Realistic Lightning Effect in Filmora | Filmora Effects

In this video, we're going to show you how to add some electricity and lightning effects to your videos, just like this.
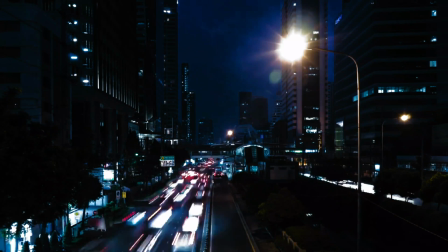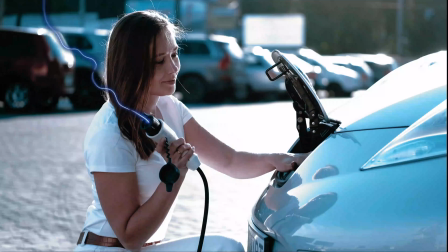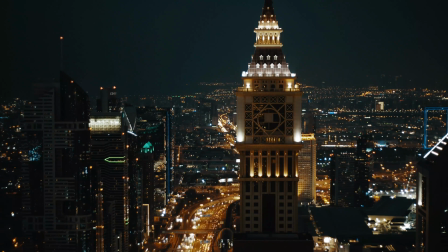Welcome back to the Filmstock YouTube channel. We are Chris and Christina, and together with Filmstock, we're here to help you make better videos and empower your inner video creator. With the new Blockbuster Electricity Pack from Filmstock, you can very easily add some electricity or lightning effects to your videos. We've put together a few examples of how you could use this pack, but before we show you them, make sure you are subscribed to the channel by hitting the subscribe button down below. Okay, let's jump into Filmora 11 and we'll show you how to add the effects.
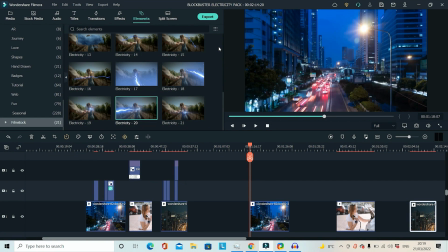Okay, so just before we get into it, you will obviously need to download the Blockbuster Electricity Pack, which you can get from the Filmstock website. The link for that is in the description. Once you have it downloaded, if you click on Elements and then scroll down on the left till you see Filmstock,
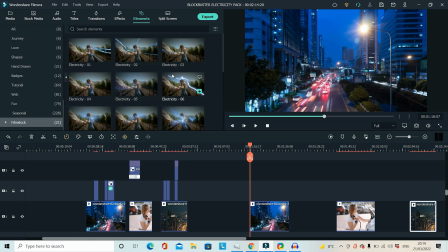you will see all the effects from the Blockbuster Electricity Pack right here.
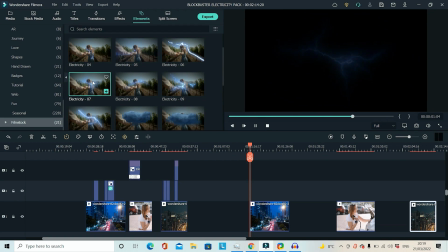For this first example, I'm going to use a few of the lightning effects. Quite cool, very realistic looking. I'm just going to choose this one and I'm going to drag it above my clip,
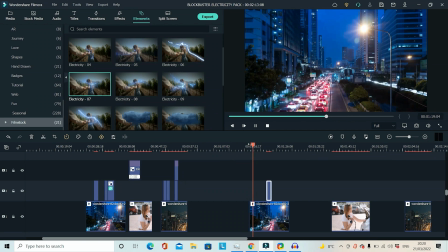which is a time lapse of the city street at night, which I think will work very well for the lightning strikes. So once I place it above my clip, I just need to resize it. So I'm going to try and place it in between the buildings at the top without overlapping the light,
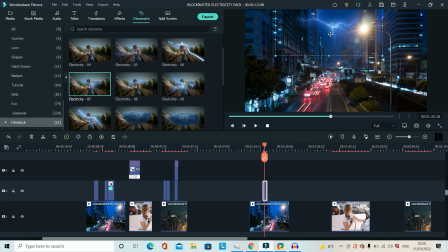so this might require some cropping as well just for it to look right. So I'm going to place it there and then I'm going to go to effects and crop.
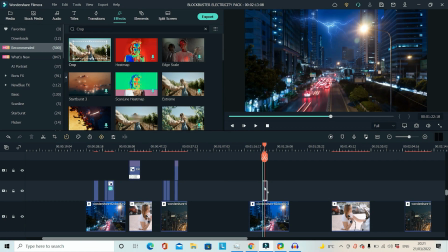I'm going to drag the crop onto the lightning effect, double click,
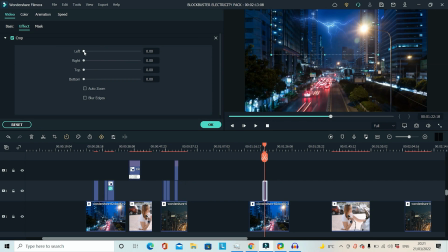and then if I go to effect I have my crop options, and I don't want the lightning to overlap the buildings on the left hand side, so I'm just going to drag the crop all the way over. Just about there looks good, and then I'm going to click blur edges.
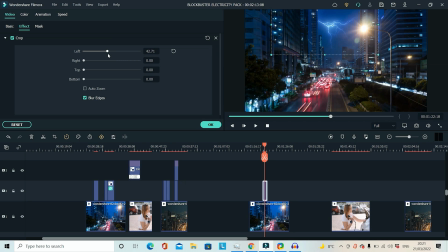I'm actually going to drag that back a little bit more. There, I think that looks pretty good. Now it looks like it's coming from behind the building, so if I play through it, that's one very realistic looking lightning strike.
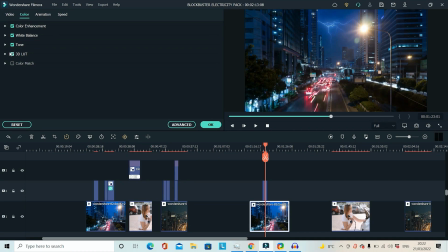I could also change the color grade a little bit on the cityscape just to make it look a little bit moodier. Maybe something like dark film, that looks extremely moody, and now with the lightning, yeah, I think that looks better.
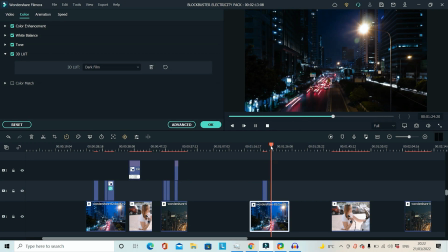Definitely adds some mood to the scene.
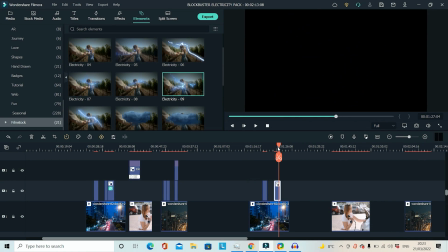And you might want to add another one in a few seconds later just to add even more dramatic effect to it.
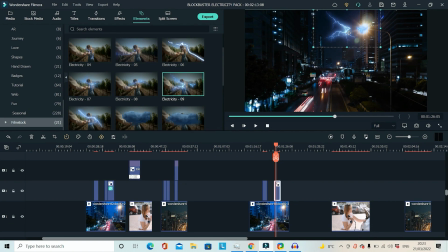So I've chose this one, which is a little bit bigger, something like that, and once again I'm gonna have to use the crop tool.
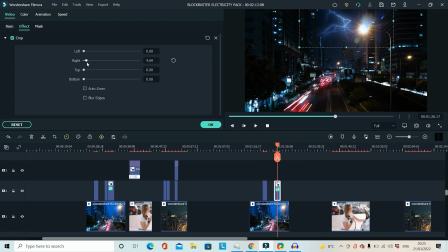Okay, so this time I'm gonna drag from the right so that it doesn't overlap the light or this building. There, looks good. And again, I'm going to blur the edge. Let's see what that looks like.
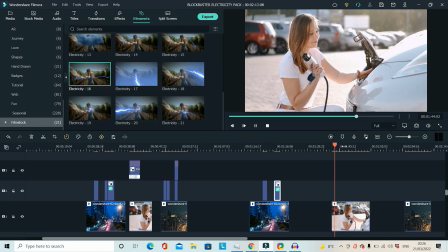Yeah, that looks pretty good. So for this next example, we have a girl plugging in her electric car to charge. And I thought this example with the electric sort of beam might work well for this.
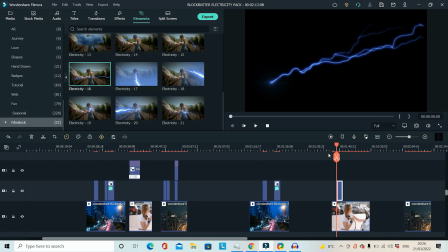So let's drag it on top and I'm going to use some keyframing.
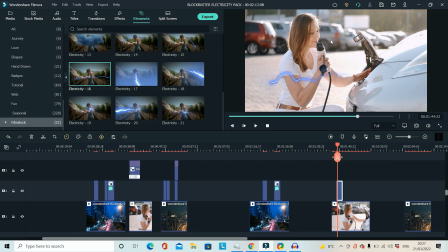So I'm going to make it look like the electric is coming out of the little plug that she's plugging into the back of the car. So what we're going to have to do is drag this effect right back to the start of the clip because she's holding the plug right at the start.
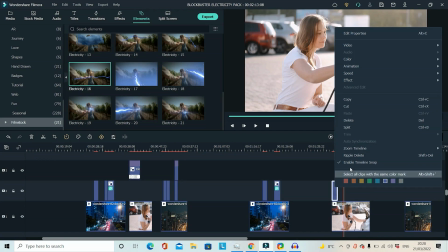I'm also going to need to adjust the speed of this clip because it doesn't last long enough.
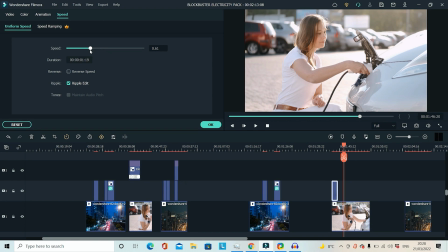So if I bring it down to about 60, that's almost long enough. As long as it lasts until she plugs it into the car, then you won't see it anymore.
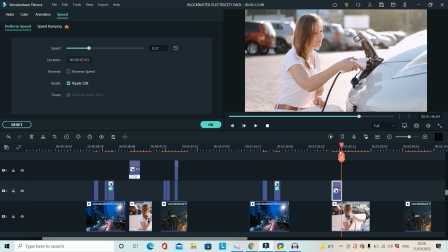That should probably work actually, maybe a little bit slower. And then I'm going to go back to the start and I'm going to start my keyframing. So I'm going to rotate the effect and line this up before I start.
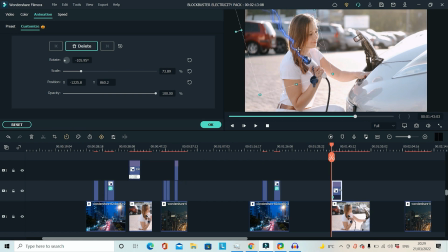That looks pretty good. I'm going to line it up right with the end of the gun so it looks quite realistic. Something around there. And then what I need to do is go through each frame and make sure that this stays in line with the plug that she's holding.
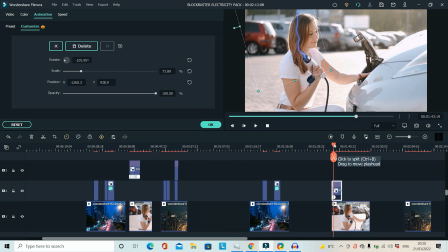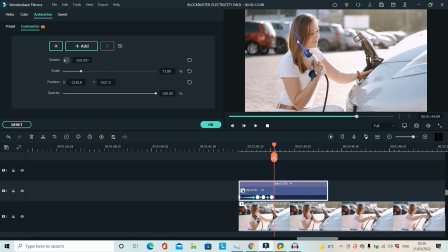And once you've finished all your keyframing, you should end up with something like this.
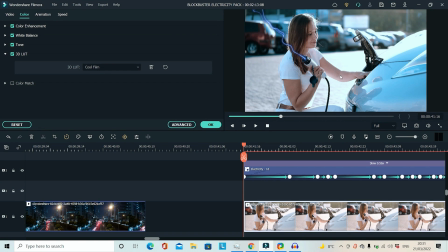I've also added a different LUT onto the clip just to make it match the electricity effect a little bit more. So this is the final result for that one. And it disappears as she plugs it into the car.
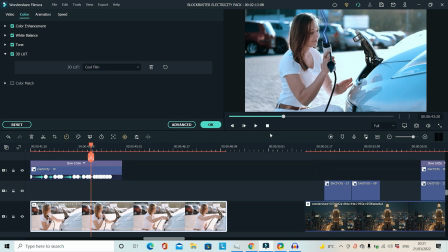So all I did was scale it down towards the end just so that it almost disappears as she plugs it into the car.
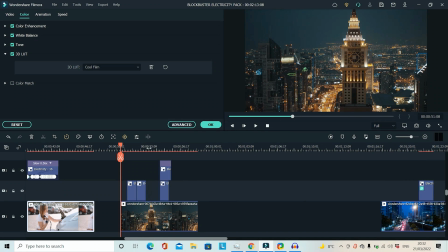Which I think works. And for the last example, we've got some more lightning, this time slightly different than the first one. So we've got a beam of lightning from the left, a beam from the right, and then I done them at the same time just to add a bit more of a dramatic effect to it. And that just works the same as I showed you the first time.
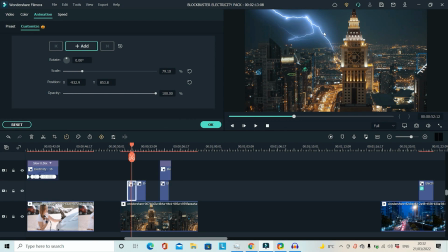So drag the lightning beams on, resize them if you need to do any cropping so it doesn't overlap anything. This wasn't the case with this one, it worked quite easy. All I did was drag the lightning into the top left.
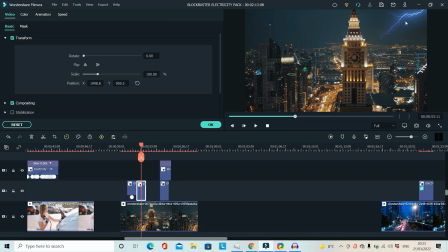That works for that one. And for the right one, I just dragged it in a little bit smaller just so there it looks like there's a little bit of depth. And I lowered the opacity on it a little bit as well, just so they have a little bit of separation between the two different lightning strikes.
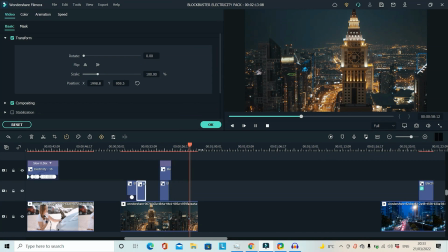I think it looks pretty good. And it's just as easy as that. That's just a few examples of how you can use the effects, but feel free to get as creative as you want with it. Remember that you will need to download the pack from Filmstock, and you will need Filmora 11, so the links for those will be in the description. But most importantly, keep creating, and we'll see you in the next one. Good nice. Very good, very nice. Very good, very nice.